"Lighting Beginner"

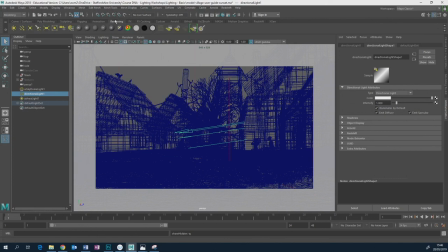7363s
So it's not in the Arnold settings. This is the one case I would go to the normal Maya rendering and add a direct light source. Never, ever, ever touch these without written permission.
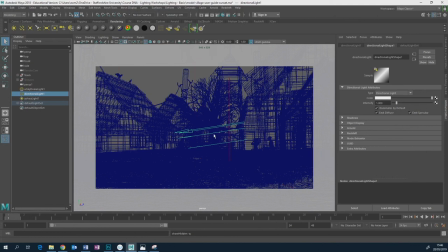7378s
Only this one, okay? So I've got a direct light source. Now remember, a direct light source is a direct light source. So it doesn't matter where it is, doesn't matter how big it is. All that matters is where it's pointing.
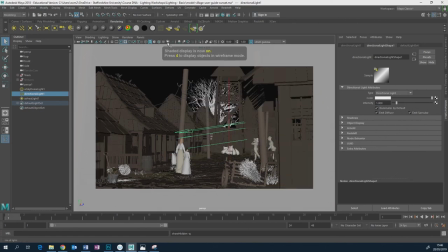7392s
Let's put the shading on. And let's press this and hope it doesn't die.
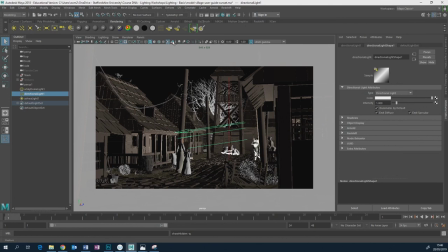7397s
And let's put shadows on. That's not very good, is it? Shadows aren't particularly good in the viewport. Not so much of a help in this case. Terrible. So this is a case where you are better off doing a render.
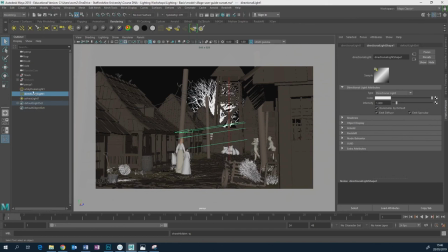7414s
So the reason I wanted, remember, the lighting, the sun switched on here. But then to control where the shadows happen, I have to tweak these weird numbers to get it happening. Whereas if I turn that off and use a direct light source, now I can control exactly where I want the shadows to happen.
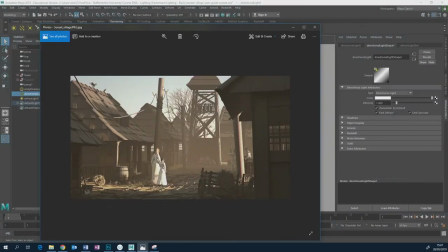7433s
Because where I wanted the shadows to happen, like this, I wanted them to be caught in a pool of light. I wanted this to be in shadow, because I wanted to separate them from the background. Again, think contrast, dark, light, dark, light, dark, light. Have that happening in your scene for maximum depth.
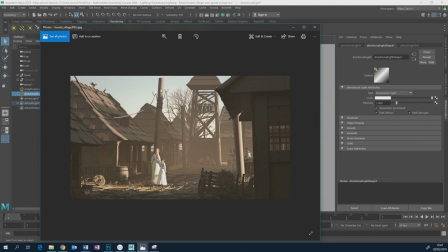7452s
And I just wanted this feeling of the top of this telegraph pole to be sort of peeking into the light, because I thought that was a nice touch.
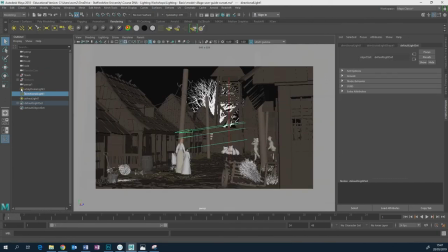7459s
But if I tried to do that with the light setting in the sky dome, I probably could do it, but it'd be so tricky adding in numbers here and then doing a rendering and seeing if it's roughly the right place. Plus the fact that I've now detached, also by changing these numbers in here,
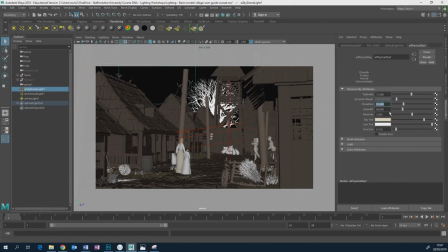7478s
I'll be changing the illumination of the scene, because it's a procedural system. Depending on the elevation, depending on the azimuth, the light quality and color and brightness changes. I was happy with the overall ambient light. Now I want to be in control of where the direct light goes.
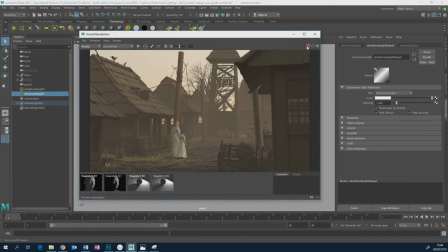7496s
So I don't know. So if I render this now, exporting it.
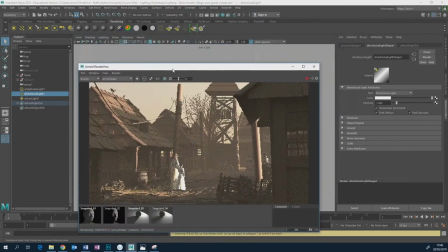7509s
I could control exactly where it's going to go. So if I
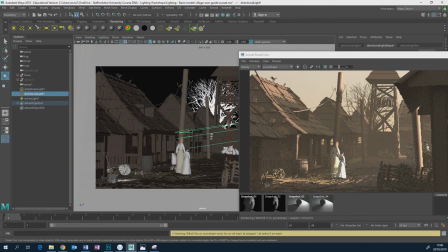had to add the area light in, and I had to tweak this until it looked how I wanted it to look.
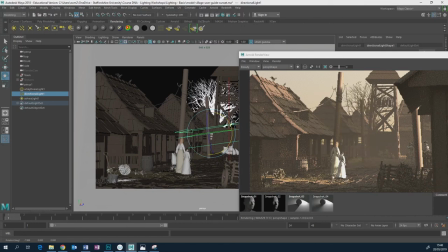7524s
So I wanted that happy thing where it was coming in through the gap in the buildings, hitting these, putting them in a pool of light, but then making sure everything else was in kind of shadow.
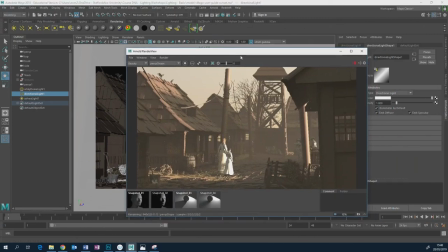7533s
So just three lights. That's all it took. It's not overlit. I did some other stuff in Photoshop. The only stuff I did in Photoshop was add a little bit of color grading.
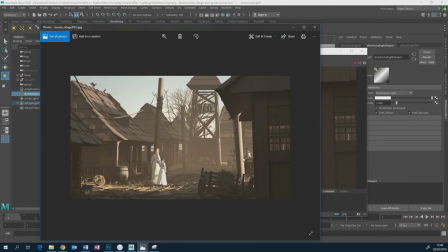7545s
Just because you want it to get even darker, then it's better to do that in Photoshop. And added some noise and a little bit of chromatic aberration.
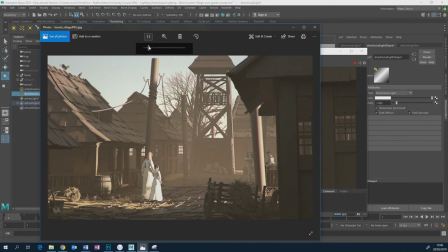7555s
That was it. So there's not much time left of the session,
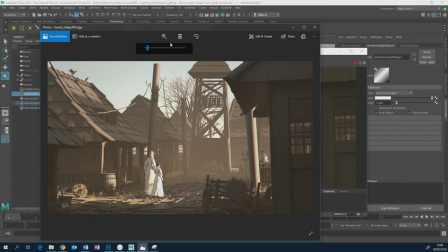7561s
although there's no one booked in here afterwards, so you can always stay here pretty much as long as you want, although I won't be staying here for too much time afterwards. Load up that village scene, and it won't have any lights in it, your version. Light it. Don't copy my lighting. Think of another kind of lighting.
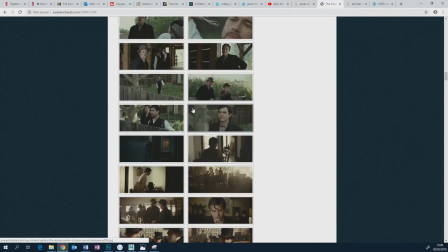7580s
You don't have to copy, in this case, you don't necessarily have to copy something directly from here, but maybe be inspired by something.
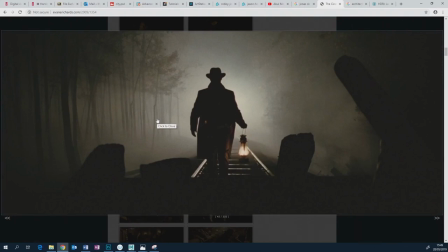7588s
It would be as simple as that. That would be the easiest thing to try and do.
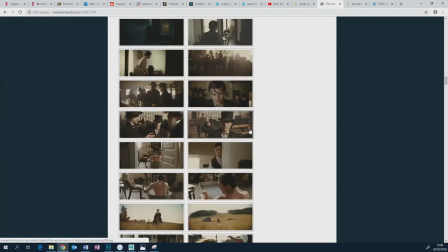7593s
But light that village scene and don't overlight it, okay?
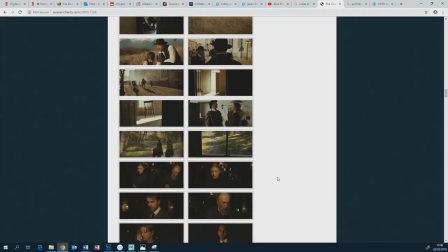7600s
Cool, okay. For the advanced lighting thing, we're going to be looking a little bit more at, we'll be looking at a bit of architectural visualization.